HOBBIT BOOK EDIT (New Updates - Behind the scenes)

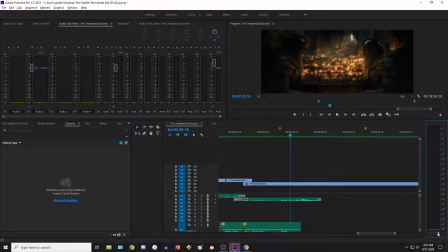So you can hear it's a little bit different. This one is much louder, but that's because Gandalf is now yelling out. So is Balin. whereas before he's just sort of talking.
Unto earth, eternal sleep.
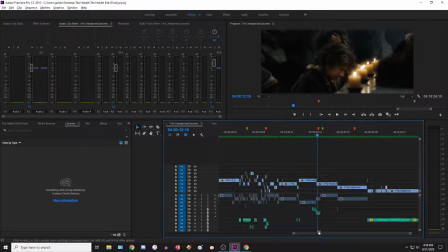So of course it's gonna be quieter. That's not like a mistake. That was intentional. And then yeah, that's a great addition. Oh, and I guess I also didn't finish, but yeah, I have the soundtrack now, audio tracks here, all set up so that they play in the proper channels.
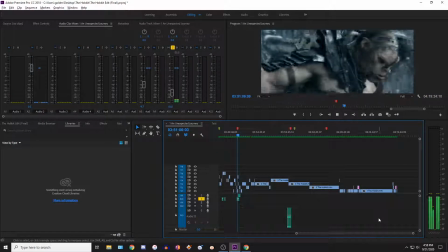Oh, wait. Why is that there? That's not supposed to be there.
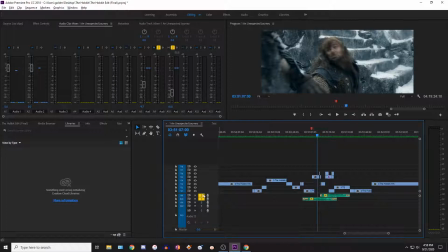And what is this?
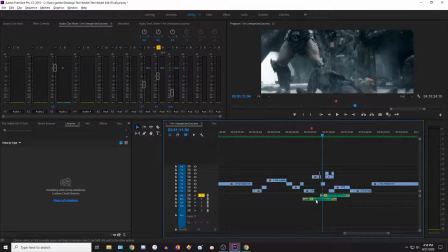That is the soundtrack. Okay, that was my mistake. Wait, let's hear this again.
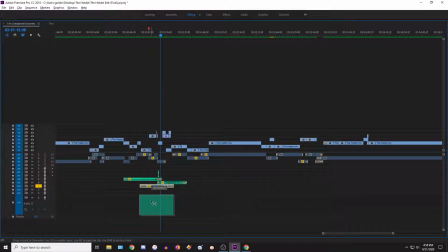Yeah, that is supposed to be at the bottom, I believe.
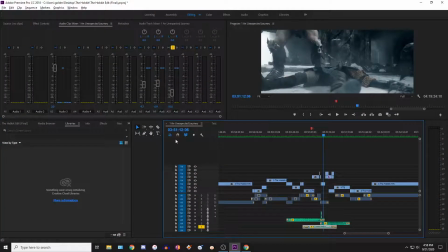And why is this disabled? There we go.
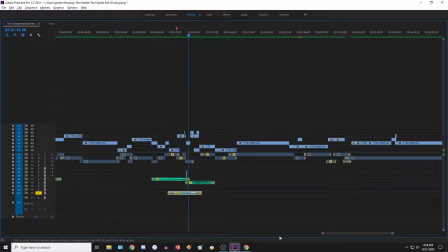Actually, no, I think that's good because I have 3 channels of ambience or whatever. Oh, my mistake, yeah. That's fine. But yeah, and then I have a couple channels of just like wind and trees and stuff that I need for redubbed scenes,
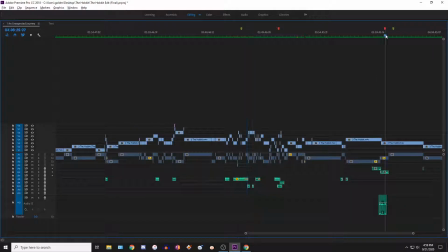and then at the very bottom is just the echo effect for any
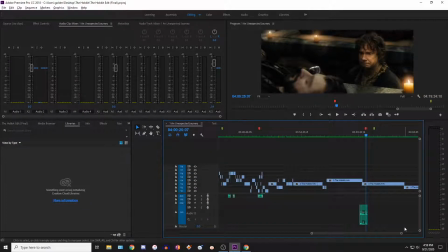dialogue that I've had to redo, which is something I could utilize more because in this movie,
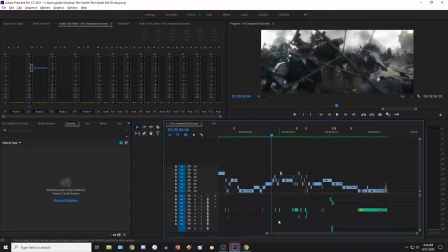essentially all the dialogue does have
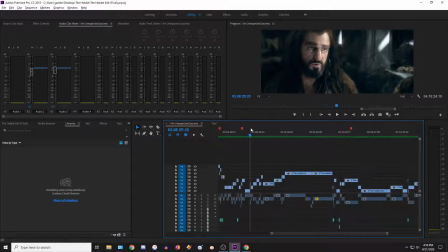slight echo, but it's very quiet for most scenes, so it really didn't matter. But like, I'm trying to think of an example, I guess.
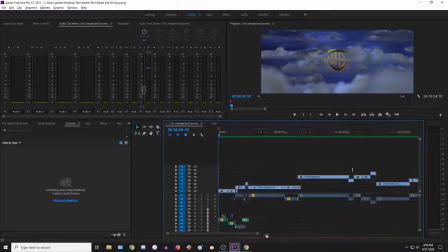With the intro, there's no echo on some of his voice, but it's okay.
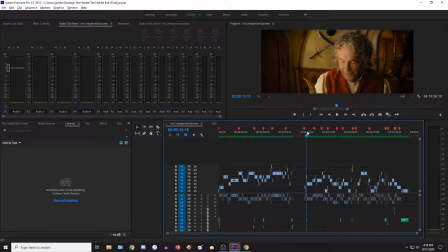If that's something I want to change, I will do that. But that is going to be it for this video, I think.
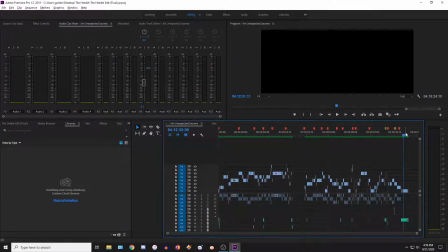Yep, that's everything I've changed. There still might be a few more things to come.
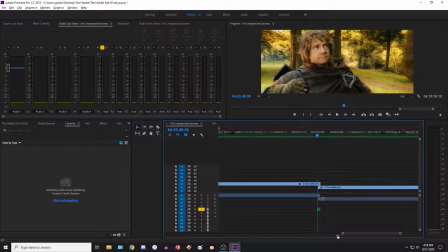I guess actually I did add these footsteps because you'll notice if we mute this, pay attention to Bilbo's footsteps.
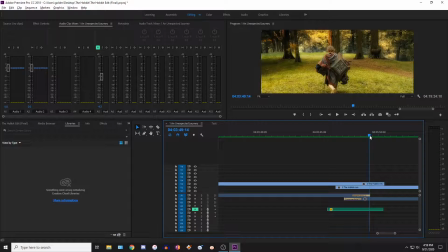You're a very fine.
They go silent right about here, and I never noticed that, so I've gone ahead and redubbed them with this.
You're a very fine person.
I mean, it's pretty quiet, but actually if we listen to it just for fun.
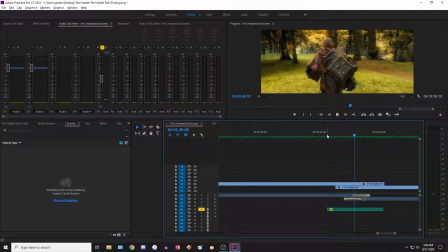And it even, like, I just got lucky the way it worked. It sounds pretty perfect in my opinion. So yeah. This movie, by the way, was designed for 5.1 loud setup, not for quiet headphones, just so you know.
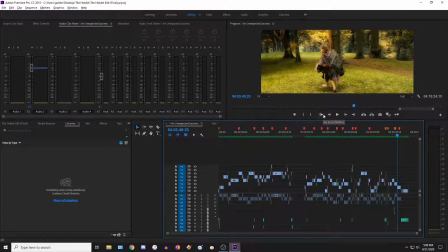But I think that's all there is to talk about. I am pretty proud of it.
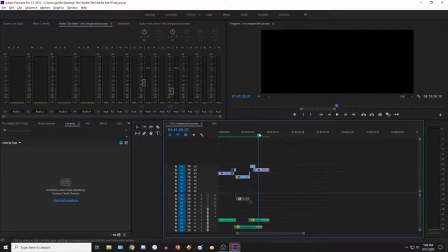What I think I'm going to do now is for the digital version, instead of having this in the midway point, I'm just going to change it to say the story continues on part 2, because there's no disc. I think that's what I'll do, just to make it a little bit better.
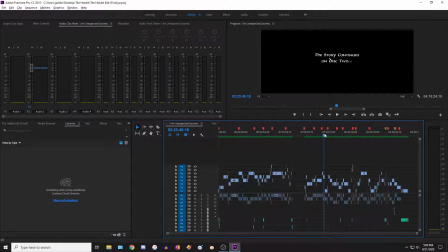And yeah, I think if there's any more changes that you guys would like me to do, definitely comment down below. I know I have a feedback form which I have gone through, but I've implemented anything from it that I thought should be changed,
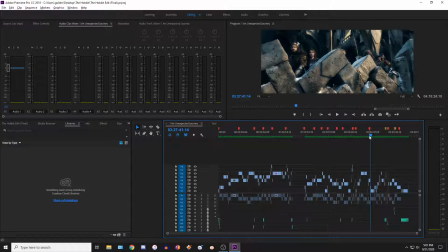but some of the things were either impossible or they were not really in line with what my edit is. This is a book edit, and so people that were suggesting things like the Moria flashback or the Warg attack before Rivendell, you know, none of that's gonna happen. So yeah, thanks for watching.